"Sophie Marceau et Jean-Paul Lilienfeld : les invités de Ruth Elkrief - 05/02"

Comment vous avez préparé, vous avez travaillé sur ce rôle? Est-ce que vous avez lu, vous avez regardé des films, des vidéos, rencontré des femmes ?
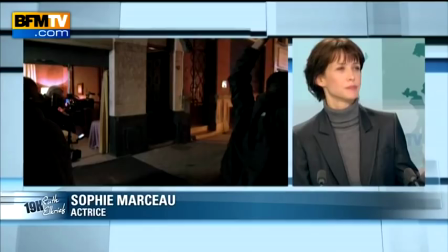Vous savez, cette histoire, d'abord, elle a existé. Elle a été interprétée une première fois avec le stylo de Jean Tellet qui a écrit un livre.
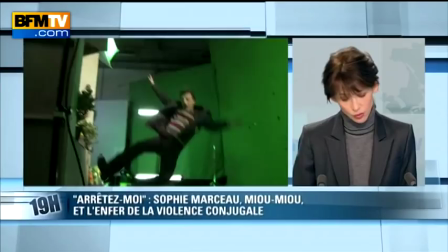Là-dessus, Jean-Paul est revenu sur une nouvelle adaptation de cette même histoire.
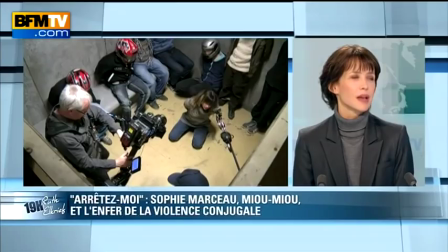Donc cette histoire, elle est chargée. Et dans le scénario, il y avait cette richesse-là.
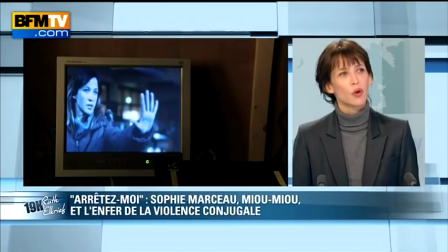Il y avait tous les petits éléments nécessaires pour un acteur pour construire son rôle.
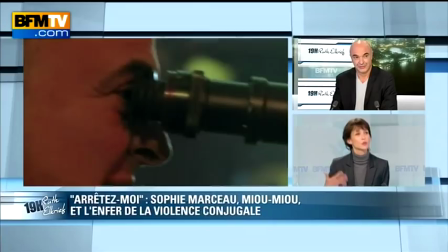C'était super écrit. Alors après, évidemment, c'est important de savoir si on est sur la même longueur d'onde et comment il voit les choses.
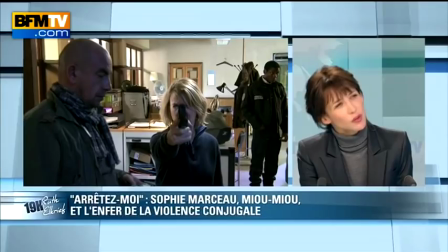Donc on travaille, on lit, on est toujours beaucoup sur le texte.
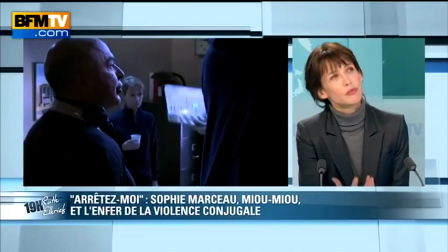Et puis sur des témoignages, des reportages, voir effectivement à quoi ressemblent ces femmes. Mais voilà, mais enfin, tout était là. même quand cela n'arrive pas on a peur que cela arrive et on vous sent chaque scène vous rentrez chez vous la peur à chaque fois qu'on rentre la honte il ne faut pas que ça se sache ce quotidien là on partage oui c'est de 24h sur 24 ça ne s'arrête jamais
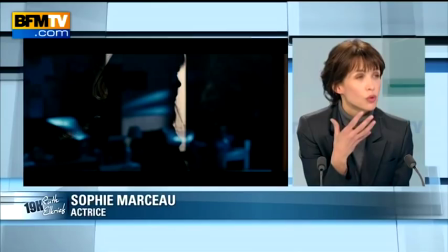c'est c'est à l'intérieur même de sa maison là où on devrait trouver refuge que finalement le danger est le plus pressant et c'est
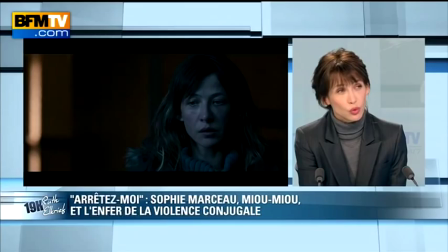aussi ce qui ésole d'ailleurs ces femmes souvent, c'est que ça se passe là où il n'y a personne d'autre que les gens concernés.
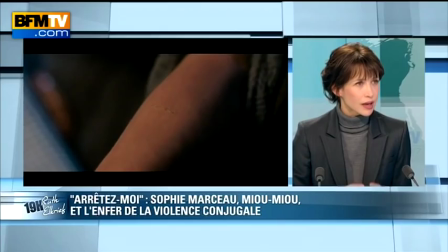Donc ça reste dans une espèce de nid comme ça, de secret où les choses ne sortent pas.
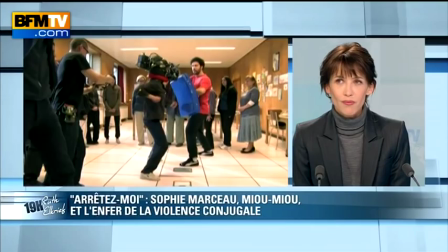Vous avez tourné un certain... Bon, c'est toujours votre point de vue et vous avez aidé le réalisateur à cadrer un certain nombre de plans.
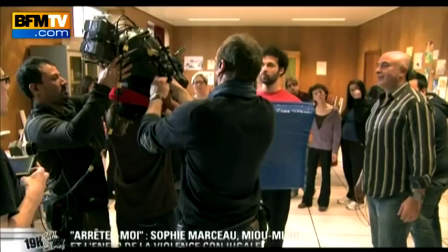On va les voir. On les voit en ce moment.
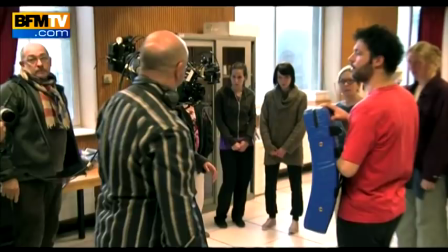Vous êtes en train de porter cet équipement comme ça, cette...
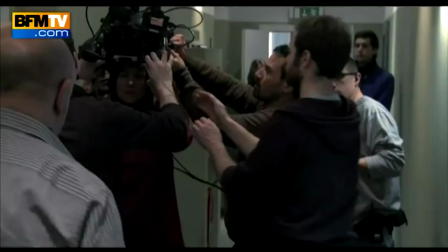Oui parce qu'en fait le point de vue, pardon Jean-Paul je parle pour toi, mais c'était écrit que tous les flashbacks,
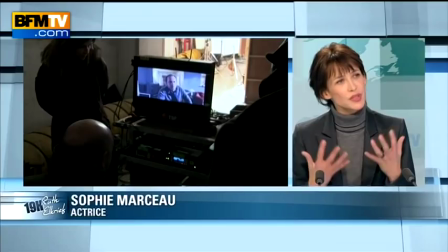toutes les scènes où mon personnage de la coupable a des rapports conflictuels avec son mari et de violence,
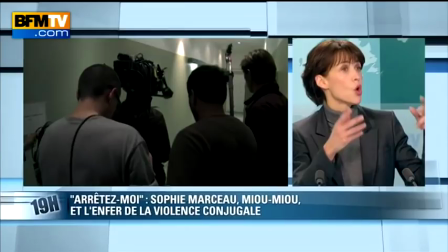c'était écrit de mon point de vue, c'est moi qui voyais ça, c'est le personnage de la coupable qui le vit et jamais on est nous dans un état d'observer,
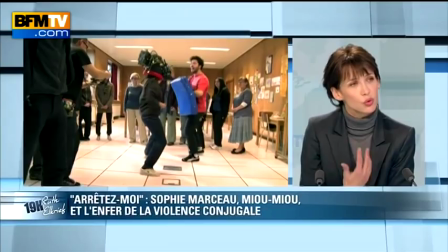on regarde une scène se dérouler sous nos yeux. Non, le spectateur devient l'acteur du jeu, quoi.
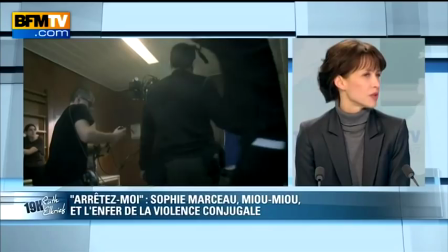Et tu as tenu ce truc jusqu'au bout, en m'enfilant, voilà, ce casque sur la tête.
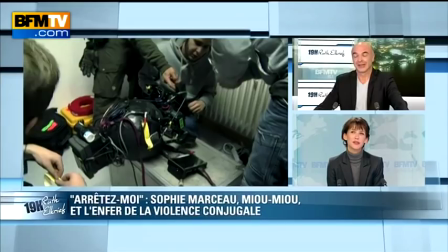Combien, 8 kilomis ! Mais j'ai adoré, moi, j'adore. Oui, vous avez réalisé aussi des films. Oui, enfin, je n'avais pas réalisé à la caméra, mais voilà.
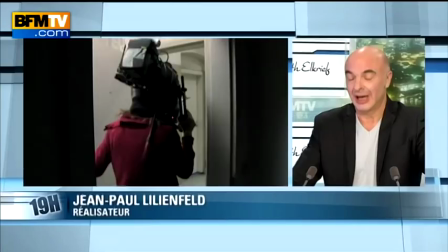Ça révélait être une bonne cadreuse. Voilà, l'idée, c'était qu'on soit à la place d'eux et que le spectateur ressente,
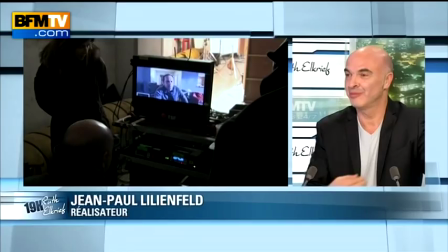au lieu d'assister à la violence sur une femme qui ressemble à ce que cette femme pouvait ressentir quand elle était menacée.
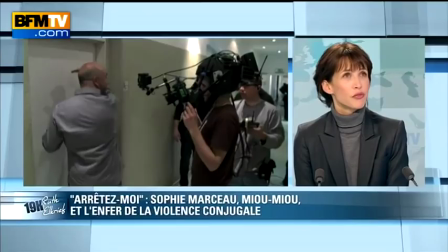Mais c'est un engagement, c'est une sorte de... Pour vous, ça correspond à une place dans la société, un engagement, un militantisme, les femmes battues ?
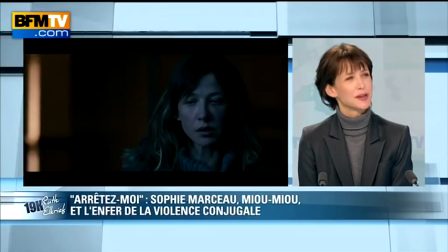Les femmes battues, oui. Je pense qu'il y a quand même pas mal de boulot à faire encore là-dessus.
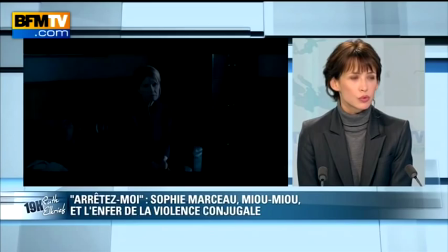Évidemment, les femmes battues en premier, puisqu'elles sont victimes de coups et jusqu'aux coups mortels.
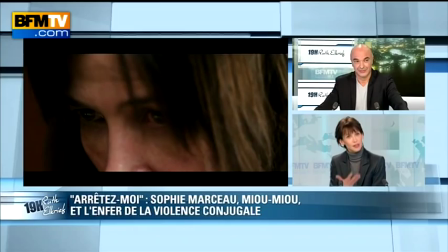Donc c'est inadmissible et effectivement, c'est des causes à défendre et pour lesquelles, grâce à des auteurs, des gens dont ça intéresse, qui nous demandent d'interpréter ça.
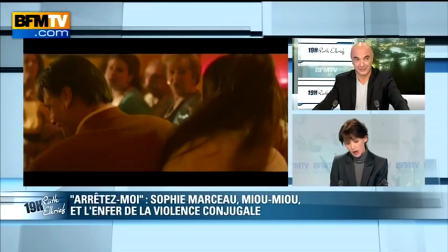Vous savez, d'interpréter des rôles comme ça aussi forts,
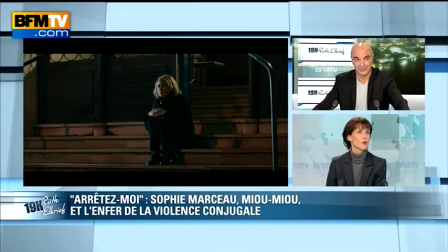je pense que ça peut avoir effectivement une forme de retentissement,
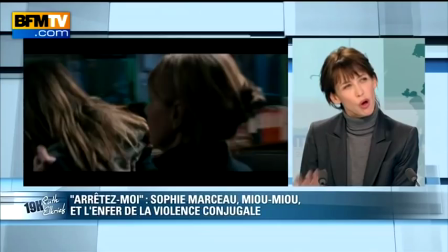malheureusement, dans nos sociétés qui sont encore...
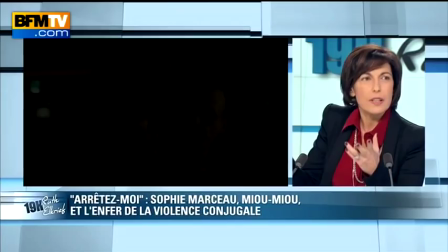Ça peut parler, parce que vous incarnez cette femme-là, ça va parler aussi à un grand public qui va se sentir très sensibilisé. C'est une manière de... C'est l'idée du cinéma, quand même. C'est quelque part d'engager les gens à s'identifier dans quelque chose, à se reconnaître dans quelque chose,
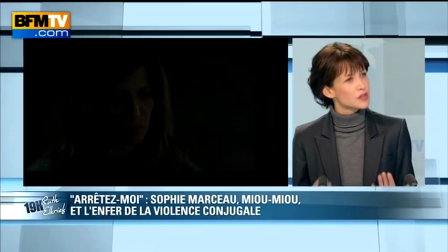et peut-être d'y voir, en tout cas, des voies de sortie ou une solitude moins grande.
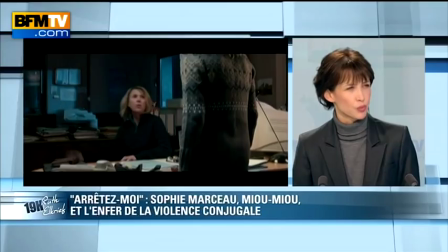On se dit finalement, je ne suis pas toute seule, il y en a d'autres. Et déjà, de se sentir moins seule, on se sent plus fort.